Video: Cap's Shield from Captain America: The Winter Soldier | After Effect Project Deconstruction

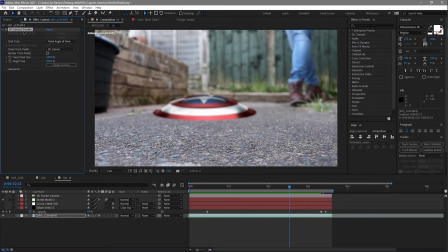So the way I fixed that is I took my footage and ran a 3D camera track on that and created the camera with that data, and that managed to pin the shield into one position for me. And that left us with this here. Now we have me walking shot and stamping on that shield. You'll actually notice I probably stamp in the wrong position there.
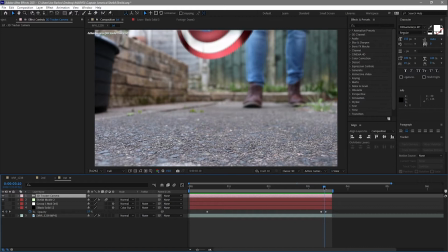It wasn't something I was too worried about in the shot. I knew that it was only going to be on for a few frames and then it was going to cut to the next shot. So I feel like I got away with it in this. But there is one thing left to do, and that is of course shadows. Now if I go ahead and turn on this layer here, you'll see there's a shadow underneath it.
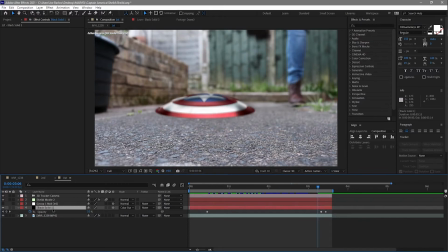And what this is just a black solid that I've just, I think I've animated some masks in there. If we just turn those on, You'll see we've got a nice round mask there, and it just shrinks down as the shield lifts up, as a shadow would. What this also does is add a nice little shadow around it.
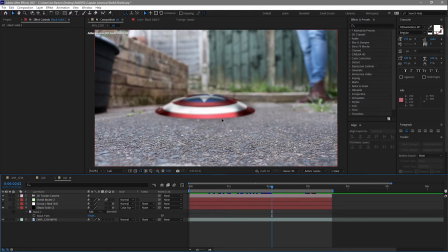Here is without and with, and it just makes it interact with the surface there a little bit more.
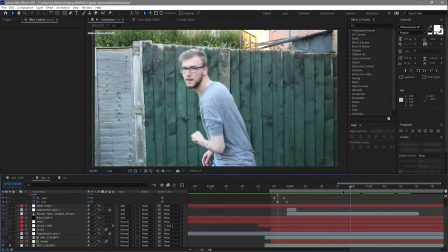Now, if we move on to shot 2, there's a tiny bit more happening in this shot. Of course, we have the shield, but we've also got a bullet flying at me. So here is the base footage, and you'll notice on my arm, I have a track marker on my hand and also one on my arm here.
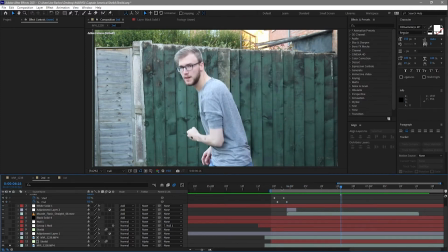Now, these are something that I was going to use to help track the shield to my arm, but in the end, I didn't use it, and I just sort of hand animated it to my arm. It wasn't an impossible angle to sort of match, so there's something I didn't need to use,
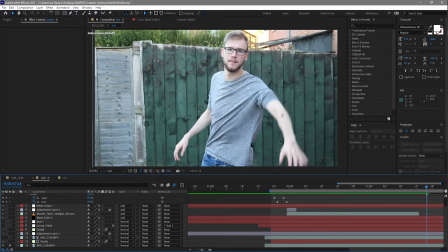and it's actually something I didn't remove, so later on in the shot you can quite visibly see this,
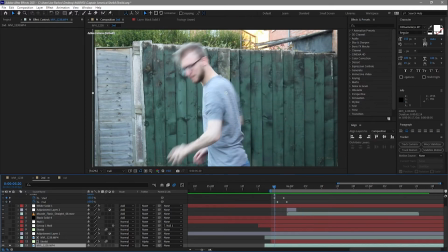but again, not too worried about leaving those on. So the first thing I did, of course, was add the shield. This one has some directional blur on it just to help match that movement, and again the element and the levels there just to help it match the previous shot.
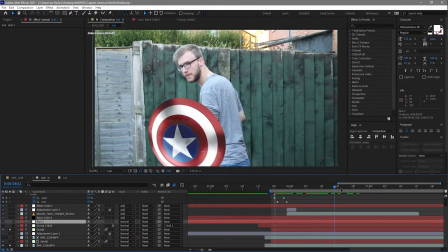As I mentioned, I hand animated this shield onto my arm,
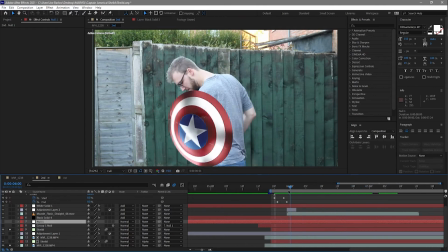so any sort of movements there I've sort of just matched by eye and sort of hope for the best. I think that's both the group 1 null and the null 1. I think I sort of did position on one and rotation on another. I could have done it with one, but I find that sometimes if you use 2 separate nulls to do different values,
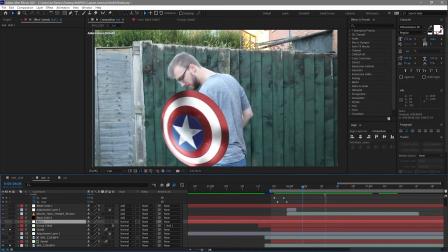they interact a little bit nicer together and they don't sort of try and undo the other's movements. So that's the shield straight up on my arm, and this is the sort of movement we got with that. I catch it and throw it like a frisbee. Like the previous shot, I also added a shadow to this.
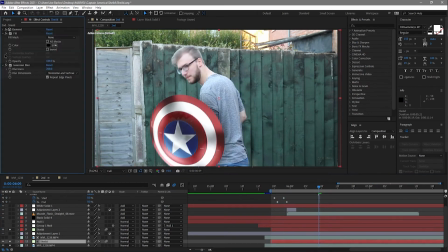This time the shadow needed to be on my body, and all I've done for that is duplicated the element 3D layer, added a fill, made it black, and then blurred it with Gaussian blur, pretty high value of 200. And you'll see this gives a nice soft shadow just interacting with my body there.
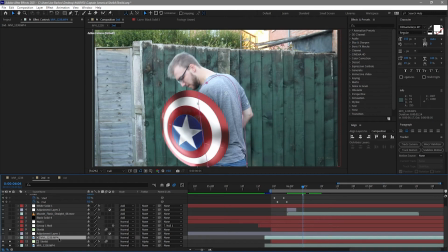I've also gone ahead and grabbed a mask of my body from the footage and used an alpha matte on that, so it only interacts with my body and not around sort of the fence, for example. So if we just sort of scan through, you can sort of just see that shadow interacting with me here, especially when it's close,
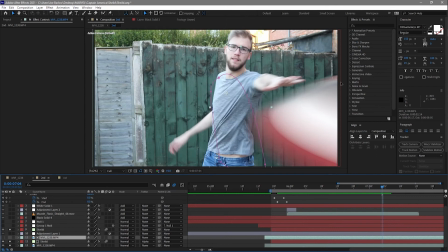and then as it's thrown away, it's not over here, it's not over here,
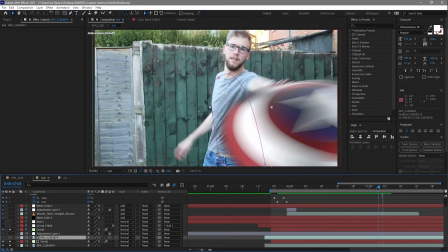it's no longer here because the entire shield isn't on me anymore, but when it's here, it only covers my body.
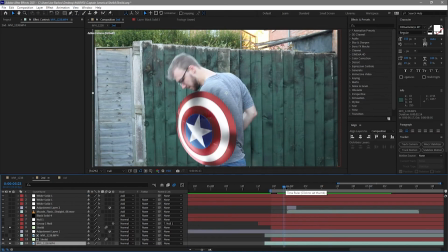So that is pretty much everything of this shot, and because of that, I wanted to do a little bit something more, just so we have something more to discuss and talk about today, because the shield itself is just a 3D object and tracked on there to look good. So what I decided to do was add some bullets.
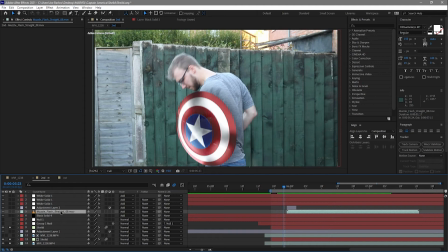We see the shield ricochet a lot of different weapons throughout the series, and I want to just do a little bit of that myself here. So the first thing I did was add a muzzle flash. Now this is a muzzle flash from Action Essentials, and I've just laid it over the shield there with the add on the mode, and that looks like that.
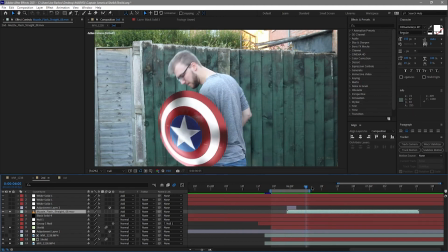Let's just shorten that so we can sort of see it. Looks like that there.